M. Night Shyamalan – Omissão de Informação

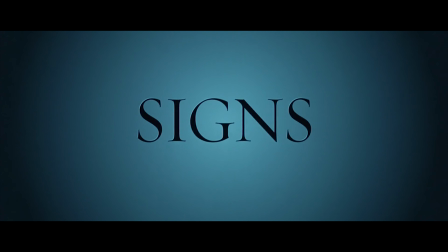0:04 quando um dos meus melhores amigos falou que o M. Night Shyamalan só tinha feito o sexto sentido de decente, eu pensei, será mesmo?
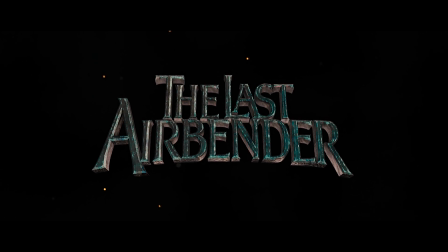0:13 Será que ele só fez esse filme de bom em sua carreira inteira? Será que sexto sentido é apenas decente?
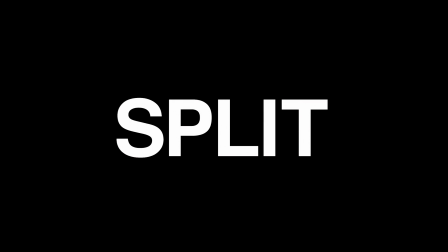0:20 Então eu fui estudar um pouco sobre ele.
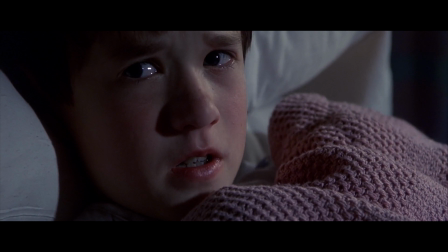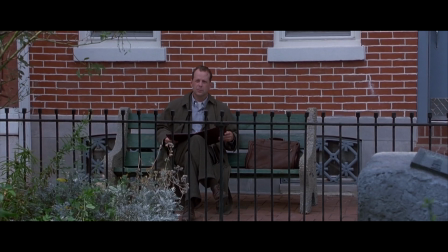0:30 A primeira coisa que eu quero lembrá-los é que cinema é questão de opinião. Nada que eu falar aqui é absoluta verdade e é apenas a minha opinião.
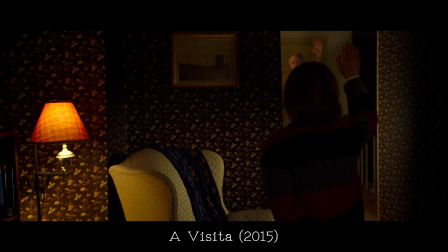0:39 Então, como podemos saber se ele é um bom diretor ou não? Existem diversos fatores, mas são os pequenos detalhes que fazem toda a diferença.
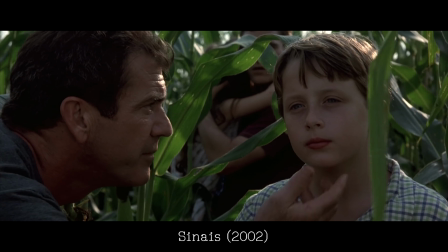0:48 Podemos analisar como um diretor age, por exemplo, em uma simples cena de diálogo.
My name's Hedwig.
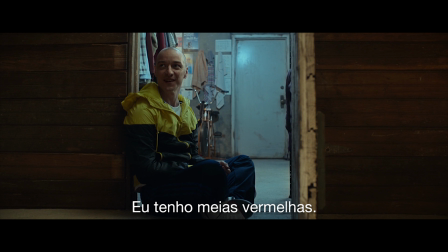0:55 I have red socks.
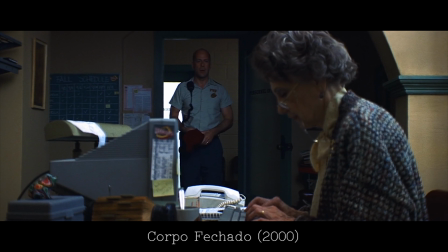0:58 Por exemplo, em Corpo Fechado, temos uma cena genial, uma cena de diálogo com poucos cortes logo no começo do filme.
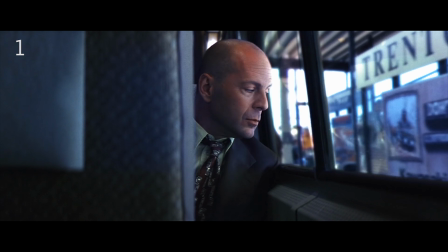1:05 Podemos categorizar ela em 10 partes. Nos é apresentado o protagonista da série, um pouco infeliz e viajando em um trem.
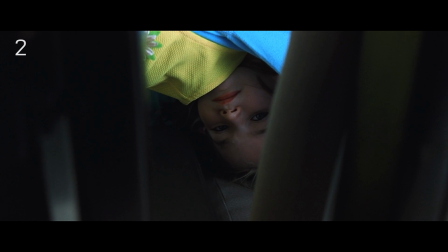1:13 Vemos uma menininha olhando para ele, não sabemos muito sobre ela, e é o único corte na cena inteira.
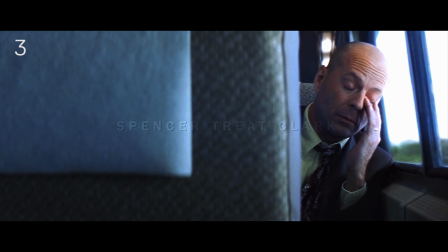1:20 Volta para o protagonista e podemos reparar com mais nitidez que ele usa uma aliança, uma mulher com tatuagem querendo sentar ao seu lado.
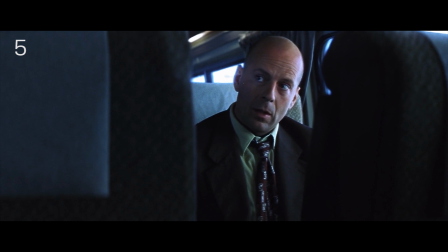1:28 O protagonista olha com desejo para a mulher e sua tatuagem. O protagonista tira a sua aliança e a esconde.
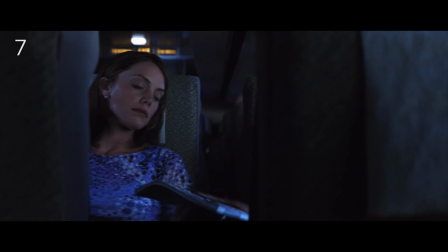1:34 O protagonista puxa um assunto. A mulher se retira por ficar incomodada.
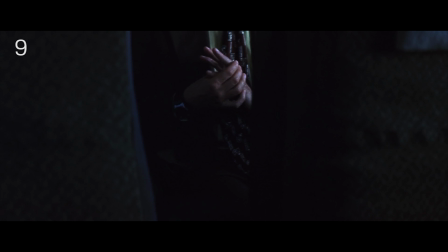1:39 O protagonista coloca a aliança de volta e vemos a menininha novamente.
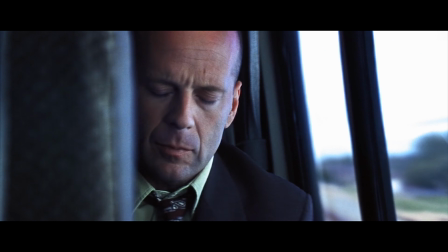1:46 Então, em uma simples cena de diálogo, podemos reparar algumas coisas.
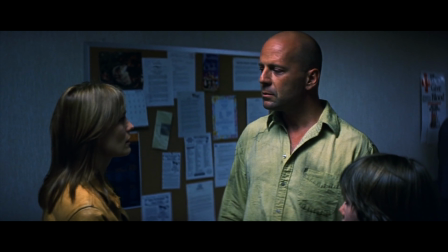1:49 Por exemplo, o protagonista interpretado por Bruce Willis não tem um relacionamento muito bom com a sua mulher,
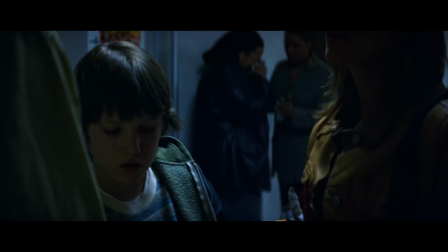1:55 pois na primeira oportunidade ele esconde a sua aliança e sempre deixa a mulher na segunda opção.
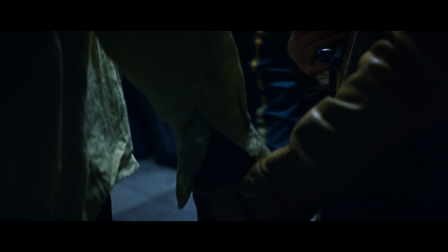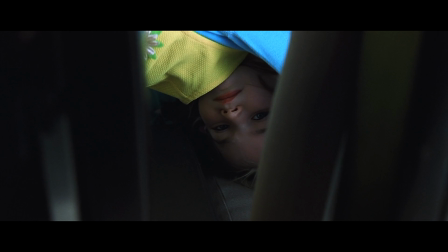2:06 E a criança, ela é a nossa visão. Vemos a cena inteira pelos olhos dela, de um lado para o outro.
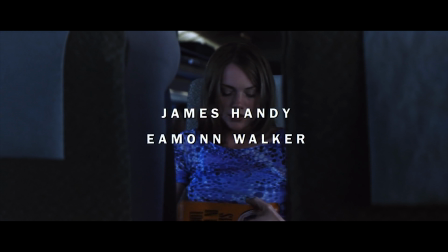2:12 Isso sem analisarmos o diálogo, isso é um diferencial muito grande do M. Night.
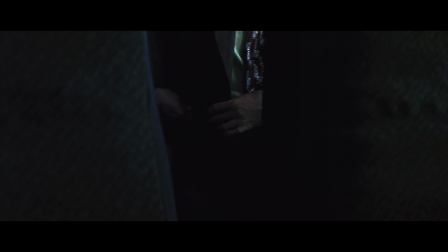2:17 Ele poderia ter muito bem cortado a cena como um diálogo qualquer, mas teria o mesmo impacto?
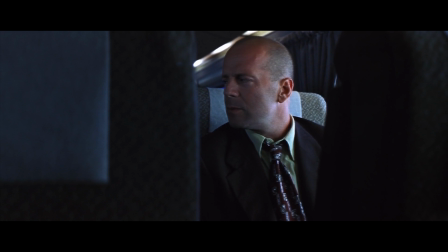2:22 Teríamos notado essas informações? Possivelmente não. Ele gosta de fazer justamente isso, omitir a informação.
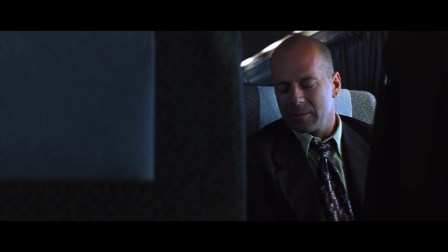2:30 Muitos diretores de hoje em dia deixam tudo explícito, de uma maneira de fácil entendimento e jogado na cara do telespectador.
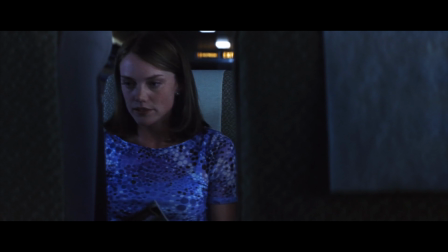2:37 Eu acho que vou encontrar outro assento. Eu não queria...
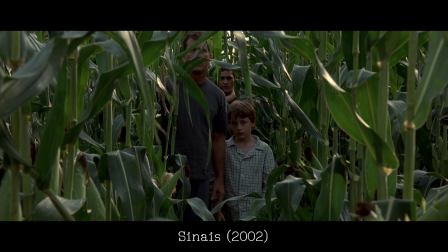2:44 Por exemplo, em Sinais, acompanhamos a história de uma família que descobre uma série de círculos em seu milharal.
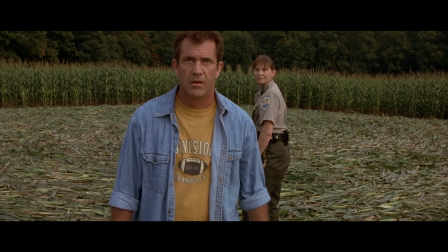2:50 Mas vamos focar nas informações que o filme quer nos passar. Por exemplo, o padre interpretado por Mel Gibson perdeu sua fé.
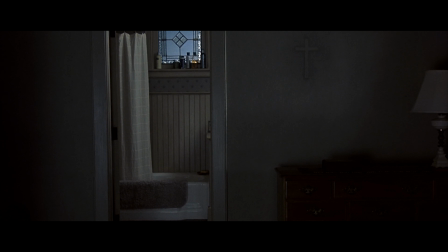2:58 Please stop calling me father.
Em um simples frame podemos perceber isso. E não existe um sinal maior de perda de fé que um padre arrancar o próprio crucifixo da parede.
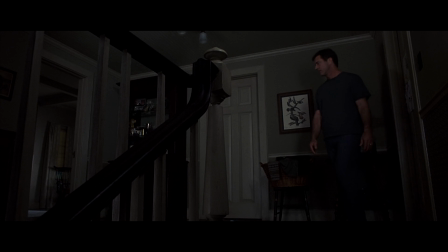3:09 E não foi só isso. Podemos ver sua tristeza pela fotografia, o cenário sem vida, sem foco.
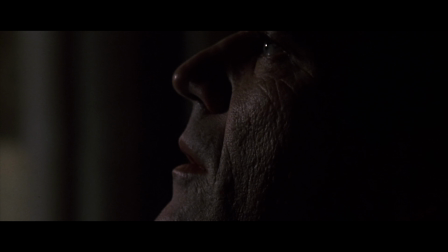3:15 Isso é dirigir bem. E isso é um close, ou um close-up.
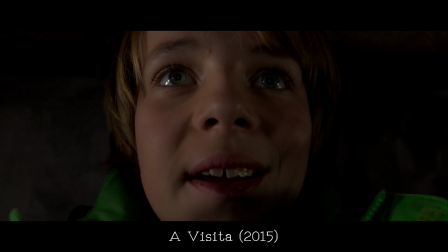3:22 É um plano utilizado no cinema conhecido pelo seu enquadramento bem fechado, e é normalmente utilizado para mostrar a reação de alguém ou a falta de reação. Porém, diferente de alguns diretores, ele sempre tenta dar um significado maior para os seus closes.
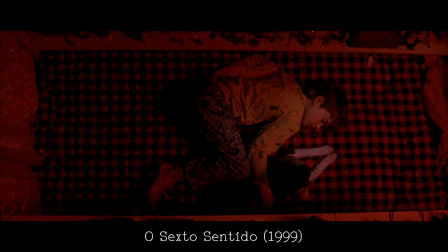3:37 Mas por que seus closes são tão impactantes?
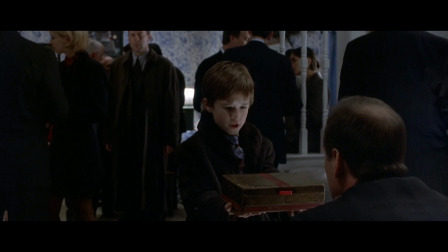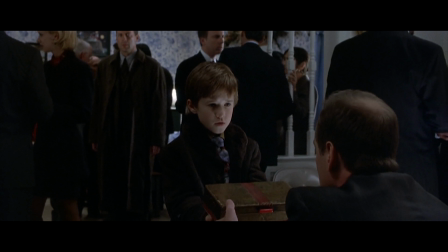3:48 Observando essa cena de sexto sentido, podemos entender o porquê. Um pai triste no funeral de sua filha, olhando o VHS que recebeu de um menino estranho.
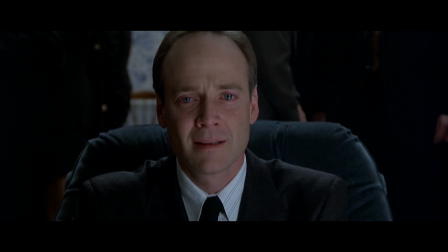4:00 Ele fica feliz ao ver a sua filha pela última vez. De acordo com o que a cena vai passando, conseguimos entender o que estava acontecendo.